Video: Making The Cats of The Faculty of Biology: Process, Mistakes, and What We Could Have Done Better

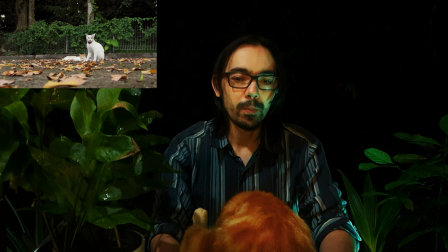254s
the use of the accordion was actually if we could I would have actually gotten and someone to perform entire sections on the accordion because I wanted to have the
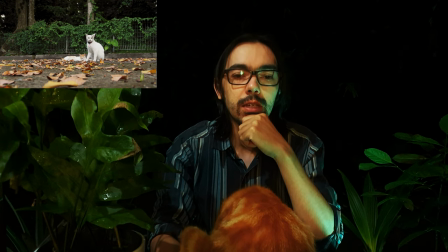271s
accordion in the documentary as the focal piece of music. Why specifically the accordion?
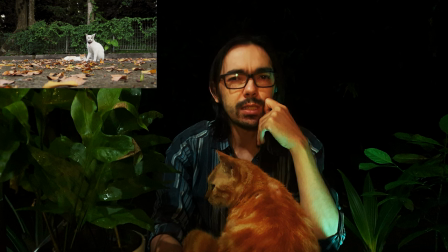285s
Something about the vibe of the shots that we got just seemed to fit with an accordion.
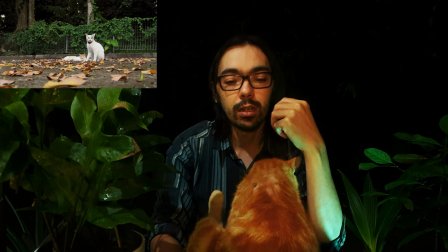291s
And even though the music we did end up using later, beautiful music, totally worked.
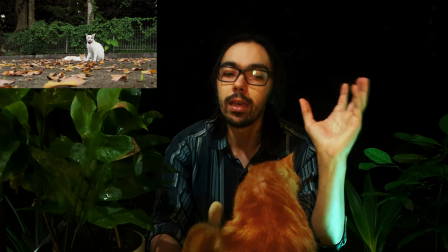299s
But in my mind, initially, I was thinking like, okay, I really like the accordion vibe.
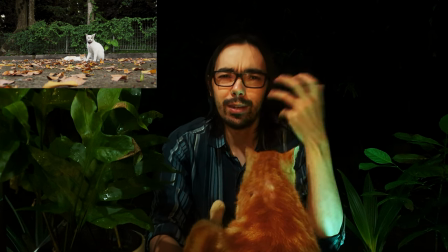306s
Something about cats and accordions, I don't know what it is.
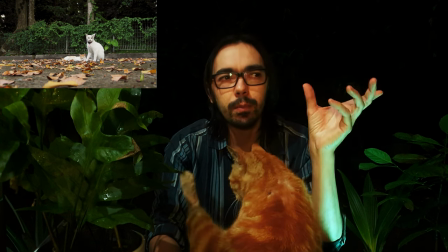311s
Especially nice, soft, not too upbeat, not too fast accordion music.
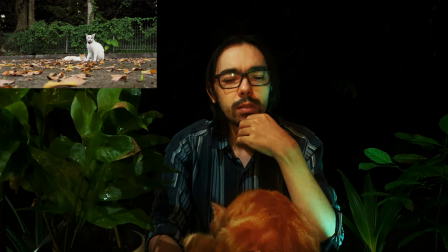316s
If you've got a slow tempo like here, maybe just it sounds lazy in a way. And cats being lazy, you know, nice. It fits the mood.
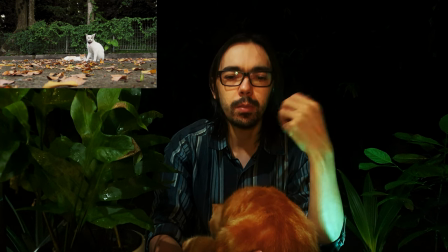329s
Gives off an evocative, melancholic feel maybe as well. So it just seemed to fit.
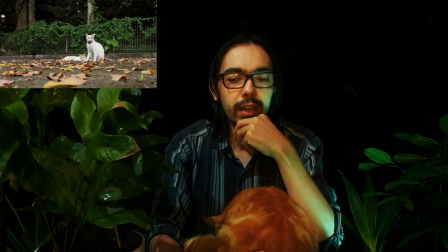336s
And I looked through FMA, the Free Music Archives, and through Free Sound. I ended up getting the accordion music from Free Sound. And I could only get these two pieces that really fit.
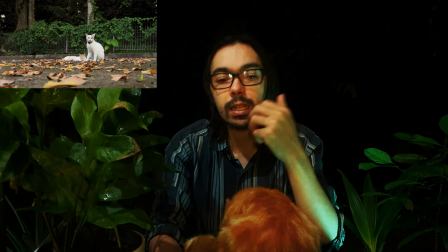351s
And so after that, I had to start looking elsewhere.
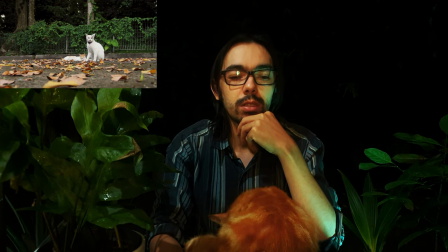354s
And so we start with the accordion music, which I would have loved to have throughout, just to keep some thematic consistency. But we actually could not find, and I cannot get someone to perform it. So we may do it with what we had.
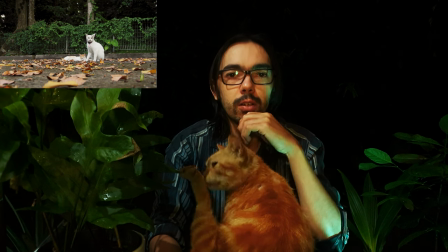372s
But yeah, I think at least to start with the accordion music, To me, it's perfect.
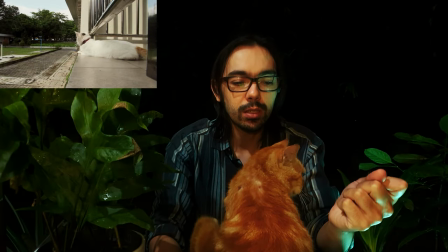383s
I love the shot with the cat looking at us and one of the twins. And then Uwe Yer, or Uwe.
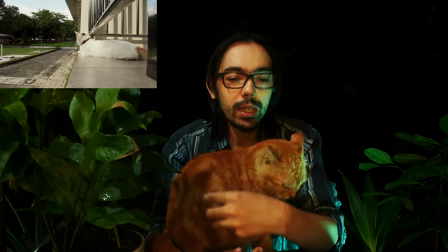392s
I keep getting corrected on how to say her name. And to me, I think she's kind of the star of the documentary.
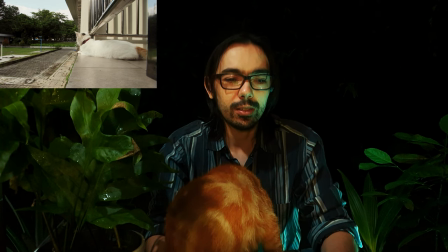399s
Certainly the most photogenic cat. Just looking at the traffic, a little bit of foreshadowing.
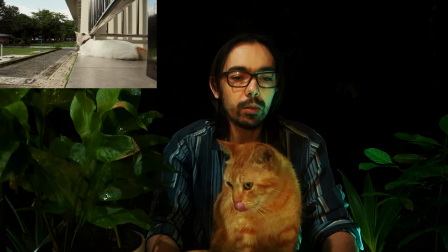408s
and this really, the shot does actually set up the context of the documentary of the fact that she's looking at the traffic which I then discuss later.
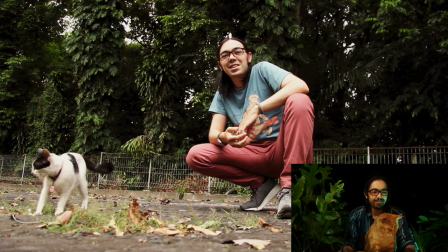419s The faculty of biology of Universitas of Saskatchewan I did this part multiple times. Is home to a variety of animals.
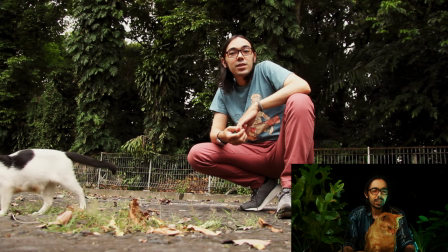424s
I don't think I ever got it right.
Herons and other birds, civet.
Stilted, maybe. Carmel is watching along with me. uh you know uh the sound we could also discuss the sound
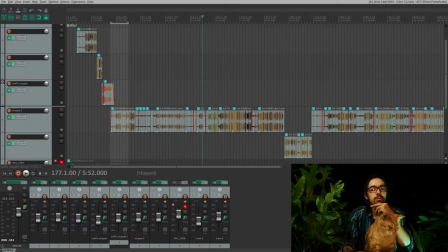439s
and and i i went through the sound quite a few times uh trying to remove noise and part of the filming was with the magic lantern firmware which is something that should have been used from
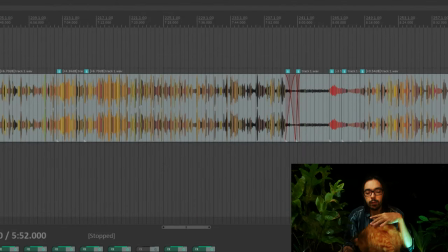458s
the beginning because without it And the microphone, we were just getting lots of noise. And with Magic Lantern, it actually fixed that one issue where we were not getting that noise, and then the results were better. But here initially, if you can hear it, you can.
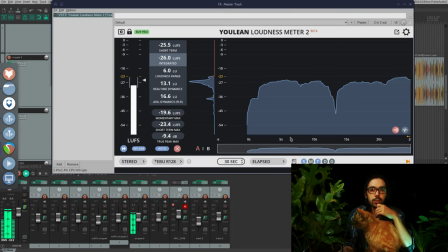474s
If you don't, I apologize for introducing you to this little bug, I would call it, but something that I did work on trying to fix. And later on, I think it would be more prevalent to me. but at least initially it was something that I was noticing and trying to improve.
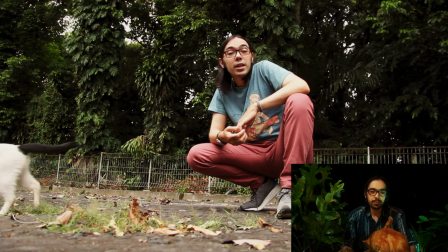495s The occasional dog.